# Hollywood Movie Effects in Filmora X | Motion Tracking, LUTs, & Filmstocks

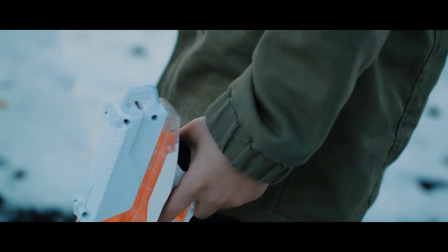4:02 The first one is to apply a LUT, which is basically just a cinematic color grade, and Filmora has a nice selection to choose from.
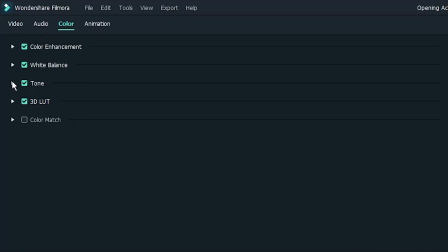4:10 If I click on a clip, I can go over to the color panel and I can click this drop-down menu right here that says 3D LUT.
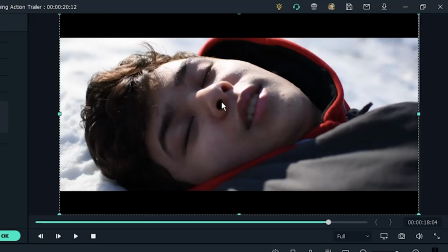4:16 This is what the footage looks like without the LUT. Not bad, but still a little plain.
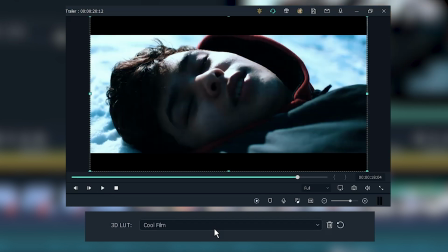4:20 So if I just cycle through the 3D LUT drop-down menu, you can see that there are a lot of different looks based on different movies.
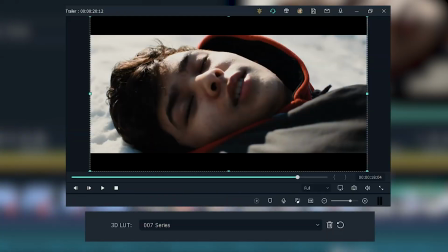4:26 In this particular case, I decided that the 007 LUT looked the best.
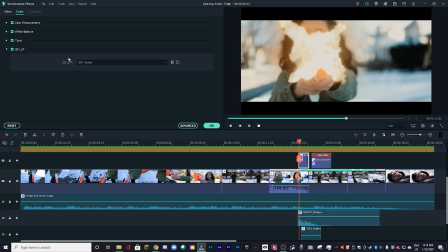4:30 It's also important to apply the same LUT to the special effects, and that helps them to blend into the shot shot and hopefully stand out a little less. For comparison, here is the muzzle flash with the LUT turned on, and then here it is turned off.
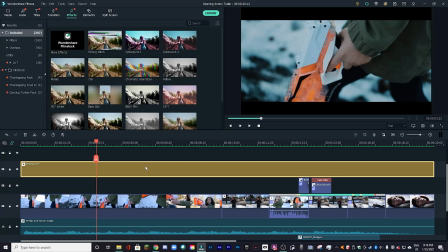4:41 This next step is purely optional, but you can apply a cinematic 21:9 aspect ratio to your footage.
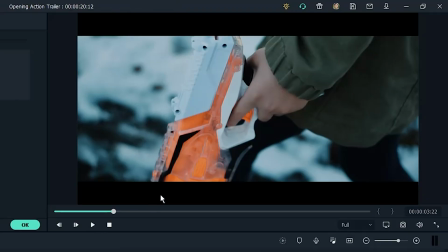4:47 In other words, just these black bars on the top and bottom. It looks fine either way, in my opinion.
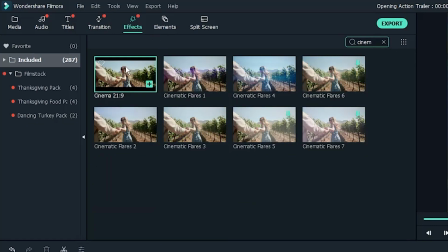4:53 If you go to the effects panel and search cinematic, you can see that I've got the cinema 21:9 black bars right there.
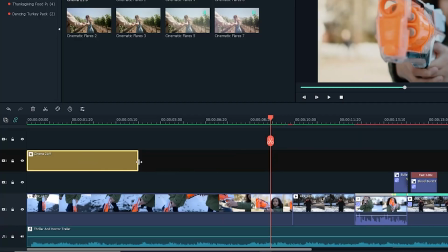4:59 Just drag it into the timeline above your footage and stretch it out. Simple as that.
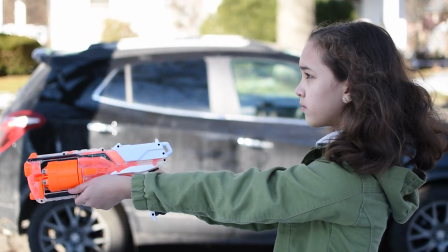5:04 Now, something else that I'd like to say is that Francesca and I filmed this entire sequence with a 35mm prime lens set to an f1.8 aperture,
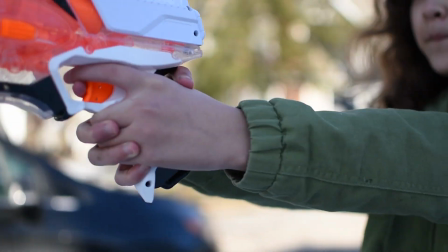5:12 which creates that blurry background and completes the cinematic look.
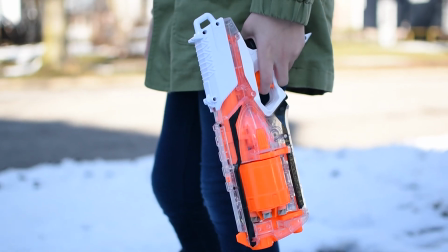5:16 The camera doesn't really matter in this case, I'm just using a mid-tier Nikon, so not that special at all.
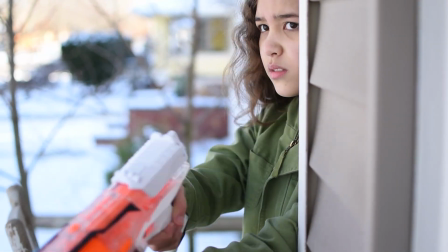5:21 What really matters is that you buy the right lens for the look that you want. If you enjoyed this video, be sure to let me know by leaving a like, and also check out this playlist of other Filmora tutorials that I have on my channel. But yeah, that's about it. Subscribe.